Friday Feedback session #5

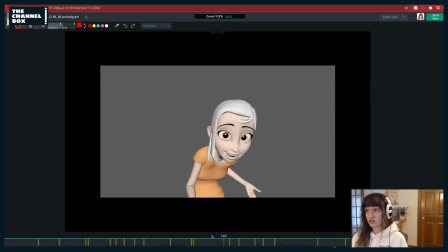39:59 Because basically, like, my biggest thing with, because I did a shot with Aya, my classic shot at AM when she's at like the interrogation table, like her hands are IK the entire time because she's basically, you know, just going here to here, and she has handcuffs on, so it was way easier just to animate them as like a prop, you know, because she had the handcuffs.
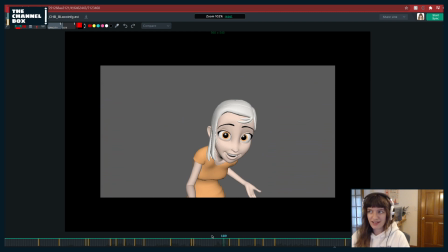40:19 It was easier to do that than try to deal with switching to FK. And basically my biggest tip with like elbows is making sure that the movement's coming mainly from up here, like this upper arm, and it's not 50-50 with the forearm.
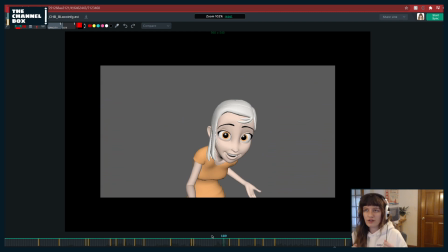40:37 Like, make sure that it's mostly that upper arm, and then also adding like little overshoots and stuff with the elbows will help. It shouldn't be too bad of a shot to deal with like weird IK feeling arms,
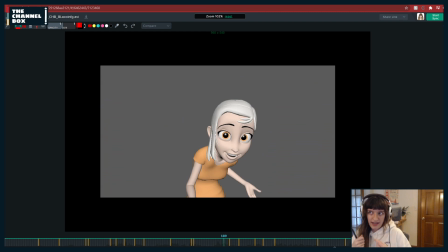40:49 because she's keeping them relatively close to her body, so really all you're going to have to worry about is how far in Z depth you're going in and out with the hands, which honestly you can stay pretty close, I think.
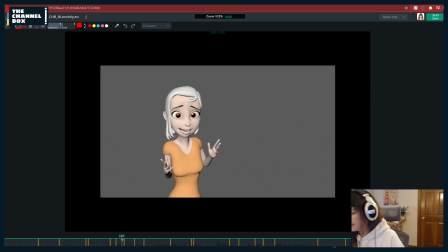41:03 Yeah, because honestly this whole part, even here, she's not going out that far, so you're not going to get tons of like having to deal with like getting rid of that IK feeling between these two parts of the arm. So basically I would just worry about like your overshoots with the arms, saddles with the elbows, and it shouldn't be that bad.
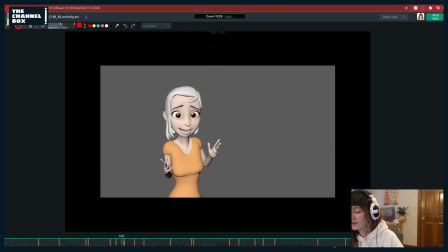41:22 I don't think it should be, because also when you're getting to the part that would be hard to do with IK, you know, this
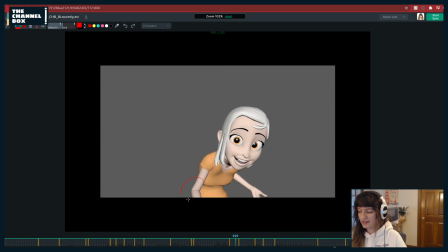41:29 is when it would be issues, because you have those elbows there, and the farther out the hands are in IK, the more issues I find I have with like elbows and stuff. So as long as because here, if you're planning to switch to FK, which is what I would do, you don't have to worry about that.
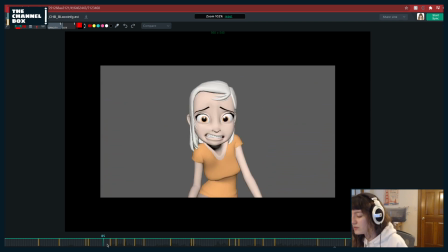41:45 So basically the only problem areas you're going to have with the elbows of it could possibly feel weird is like this.
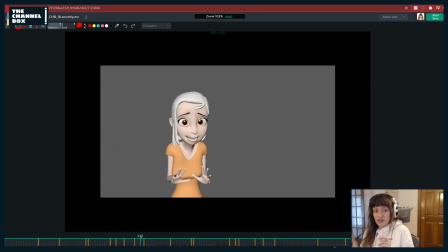41:53 On any, but you're also keeping it close because she's like nervous, right? And so she's like tense, so she's like keeping everything in. You could even go, if it is any consolation, so basically you're just going to keep those elbows kind of pinned to her sides of her body, and then just have little overshoots with the elbows, basically. That's how I would approach it.
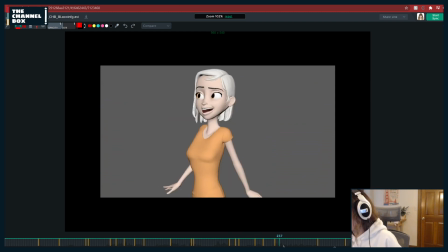42:10 So I don't think it will be too hard, because you'll be, again, switching to FK here. Also, I was just moving a lot doing that, and my watch was like, you hit your move goal today.
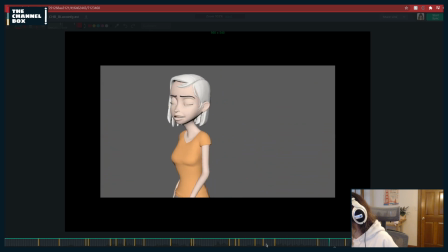42:22 I haven't taken a dump since...
Giving notes burns calories, kids.
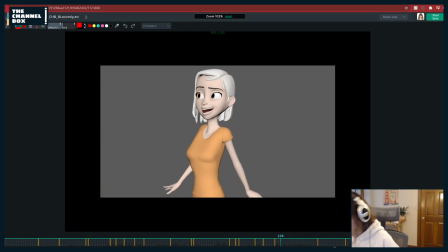42:28 I haven't taken a...
I like the idea of, like, where you're going with the mouth here.
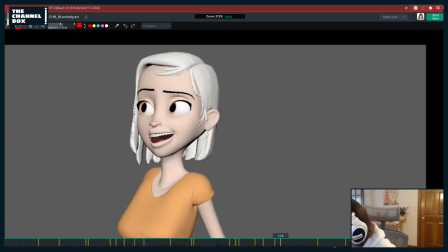42:37 Just needs a little bit like cleaning up. Get this bottom lip out a little bit farther, I think. Also, this resolution's weird on this Play Blast, so Sing Sketch is having a conniption with my tablet. And then try to like zip up a little bit of that lip.
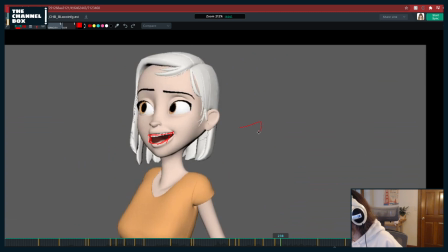42:53 Maybe not as much as I drew, but just right now it feels like very wide, which this is like Luca mouth, I call it, right? Because you know, like Luca, they did like kind of like these smile. Or what is it, like this? Yes. So just like sharpening up that corner a little bit always looks a little bit more appealing, especially on characters like Aya.
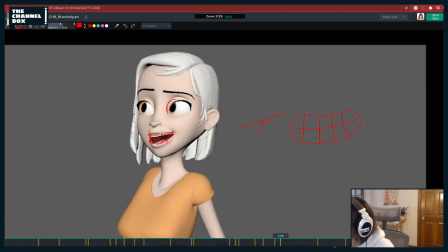43:13 And then just here, you know, random little face note, because I can't not say it. Make sure to try to get that eye a bit rounded out.
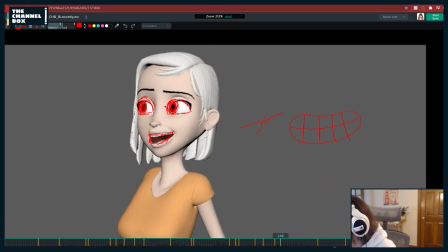43:27 Something like that. And then bringing the crease over top of that eye. Like there.
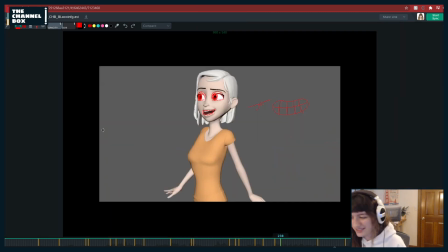43:36 Yes, Luca mouth is super fun. That was really fun to see Pixar doing that. And I love it. It looks like turning red.
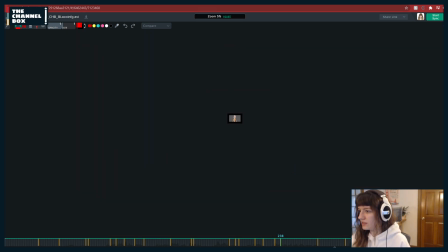43:40 They're kind of go, whoa, what just happened? Hello, goodbye. Small notes now.
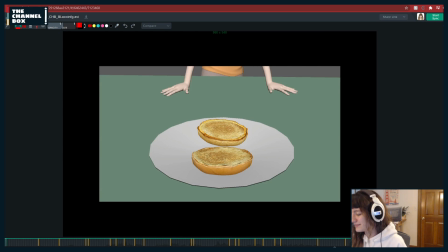43:45 But it kind of looks like for turning red that they're going to do kind of like the Luca stylized facial and animation,
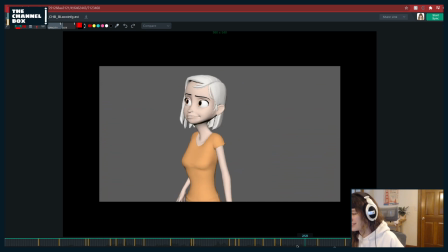43:53 which I'm really excited about because it's just fun to see something different, you know?
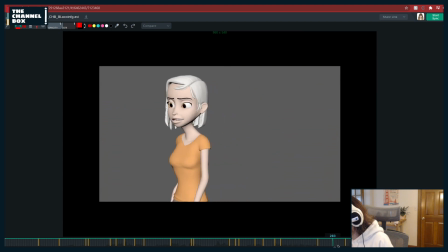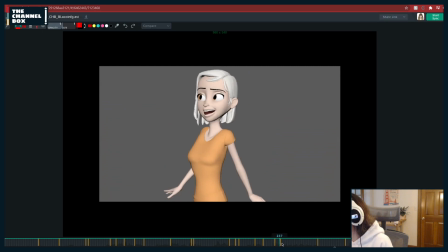44:04 So yes, it's channel box time.
I haven't taken a dump since...